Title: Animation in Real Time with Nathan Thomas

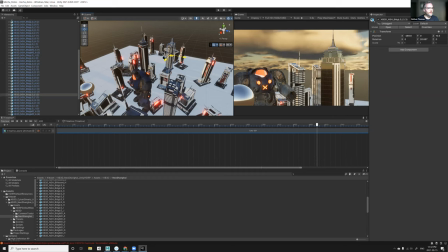(33:03)
So like right now I see these two are really close. So I'm gonna move one of them. Hey, that's not it, it's this one.
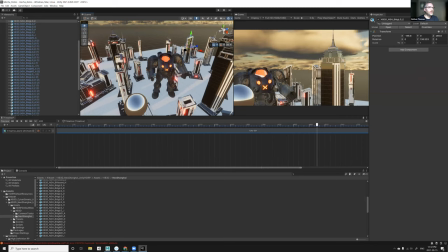(33:09)
So that just doesn't feel like, you can even just rotate the side of it so it feels like it could be a different building.
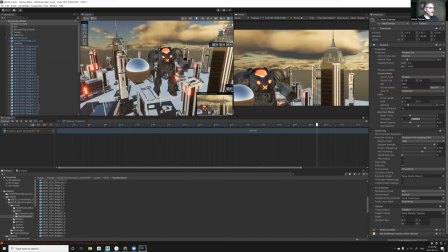(33:17)
Awesome. Now I'm going to choose my camera and try and find a camera angle that I feel like is cool.
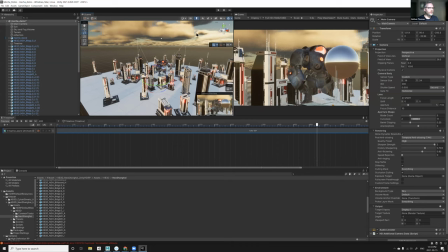(33:26)
And this camera angle could work. Just going to get rid of that sphere by hiding it.
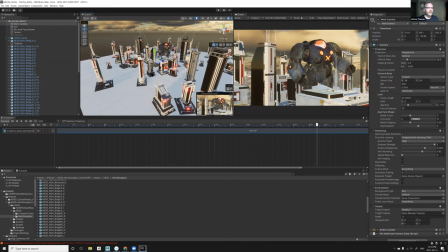(33:36)
And great. Let's say that this is starting to look like the scale. Because you know how I talked about in the last session, when you're animating a big creature or a big robot, it's important that you provide some kind of scale so the audience can realize,
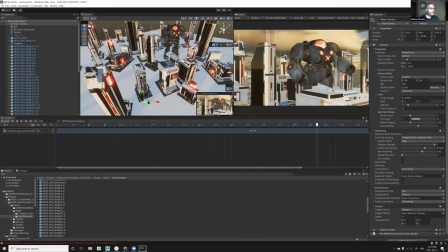(33:54)
oh, this is a really big dude. So if you're, I like the example from Godzilla where the director Gareth Edwards,
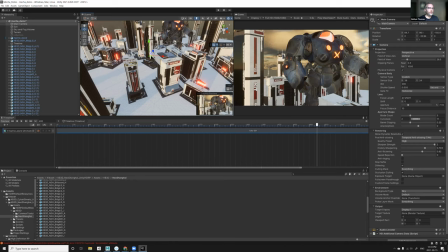(34:03)
he kind of always puts like the camera on the ground.
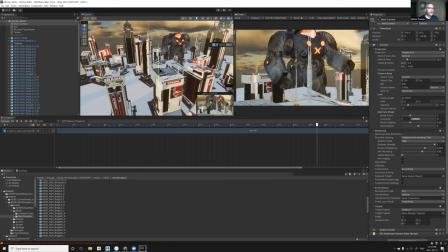(34:08)
So I like to like think about stuff like that when I am animating these big creatures.
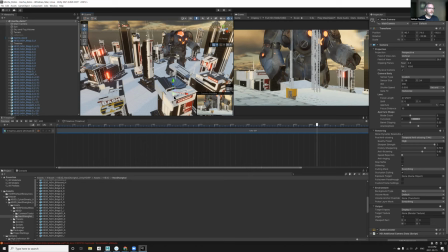(34:14)
So if I put the camera on the roof of this building, you know,
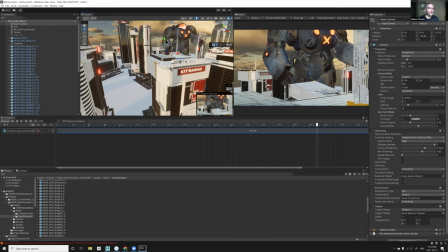(34:18)
all of a sudden there are some contextual little elements that start to make this scene feel like, oh, I see. I understand how big this guy is. Because I know how big like a door is, and I know how big like an antenna is.
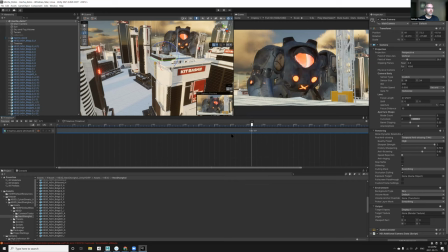(34:35)
But when I see this big dude next to that, it's starting to really feel like it makes sense. Yeah, it looks cool. All right, so I'm starting to feel pretty good with that. The next thing I'm gonna do is add some motion on my camera.
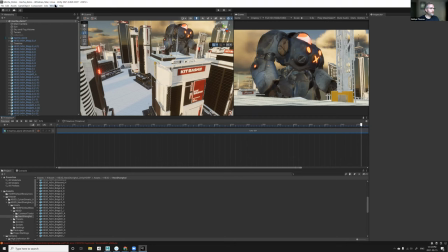(34:51)
So we are going to Do I not have Cinema Machine on this? Oh, yeah. So this thing called Cinema Machine, which is a plugin for Unity, which allows you to do all essentially the editing magic. And this is really, to me, the backbone of my entire project.
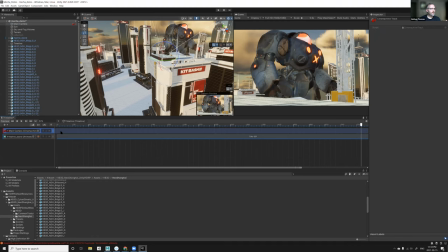(35:09)
So I'm just gonna take my camera here and I'm gonna plug it into the Cinema Machine thing. And then I'm gonna make a shot.
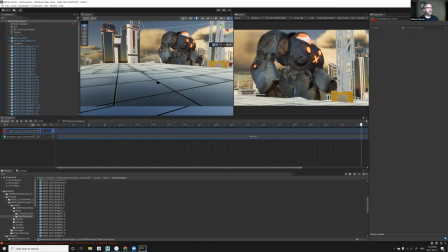(35:15)
So it kind of gets made wherever your viewport is, the camera does.
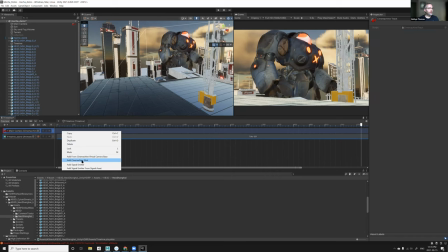(35:20)
So I'm gonna say that I want this to be my angle and add Cinema Machine shot and create the camera.
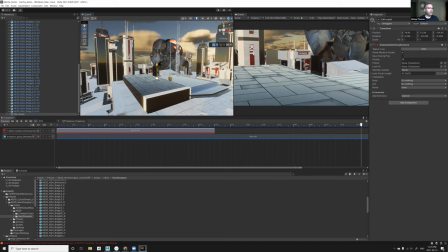(35:28)
So it's slightly off from where we were. And let's just move it back to kind of where we were thinking.
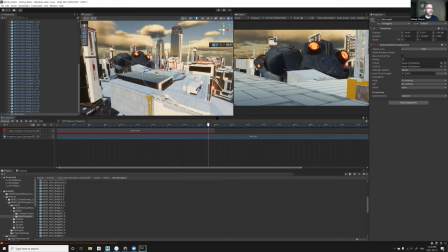(35:36)
Back in here somewhere. And if you ever use like Premiere or any editing program, this is kind of the same idea. So we have one camera here while we scrub, and then we can make a new camera.
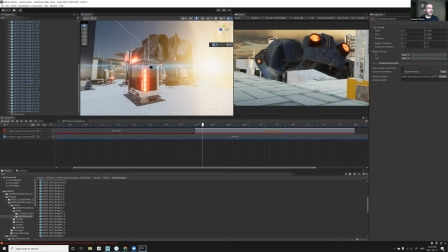(35:53)
Add Zoom Machine shots. And let's put it down on the ground so we can see this guy from the ground.
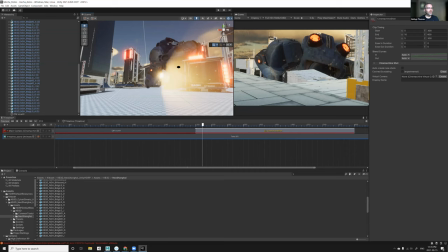(36:02)
Somewhere in here is cool. Look at, like, I like how the sun's peeking through it. That's kind of cool. Let's pretend that we're happy with that.
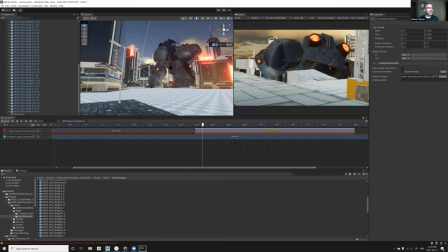(36:08)
Oh, look, we got a little street light here. This is what I mean by like working in real time. Like I wasn't anticipating the street light being here, but it adds scale to the environment.
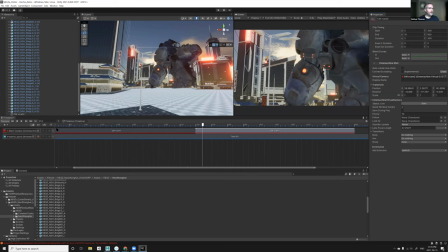(36:17)
So I'm gonna create this to be our next shot.
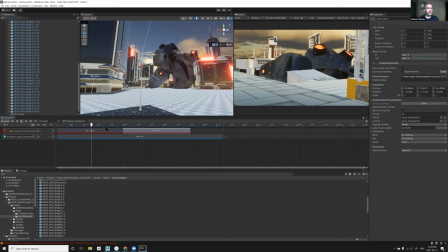(36:21)
And so now we have this shot where he's kind of poking up over the buildings.
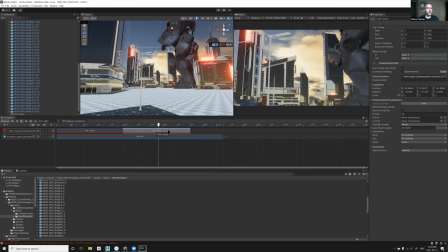(36:28)
And it cuts to the next shot where he's doing this whole thing, standing up. Great.
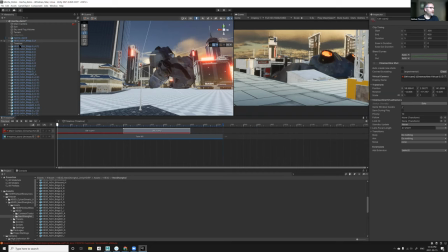(36:33)
That's massive. He's massive. He's a big fella. It is indeed. And then that, if you look back at the short, I had this camera kind of orbiting around like it's from a helicopter or something like that.
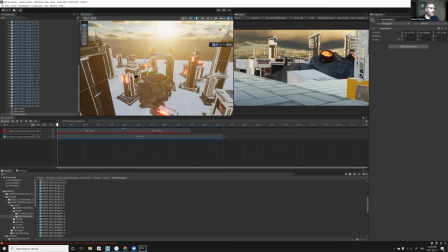(36:47)
I'm going to quickly recreate that here. So I'm going to make an empty game object. And I'm going to really going like Michael Bay productions.
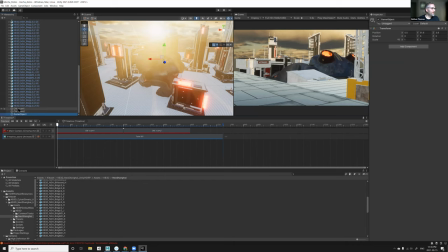(36:54)
You got to go big. You got to go Michael Bay. And I'm going to put the camera underneath that. So essentially what we're saying is, this game object is now the parent of this camera.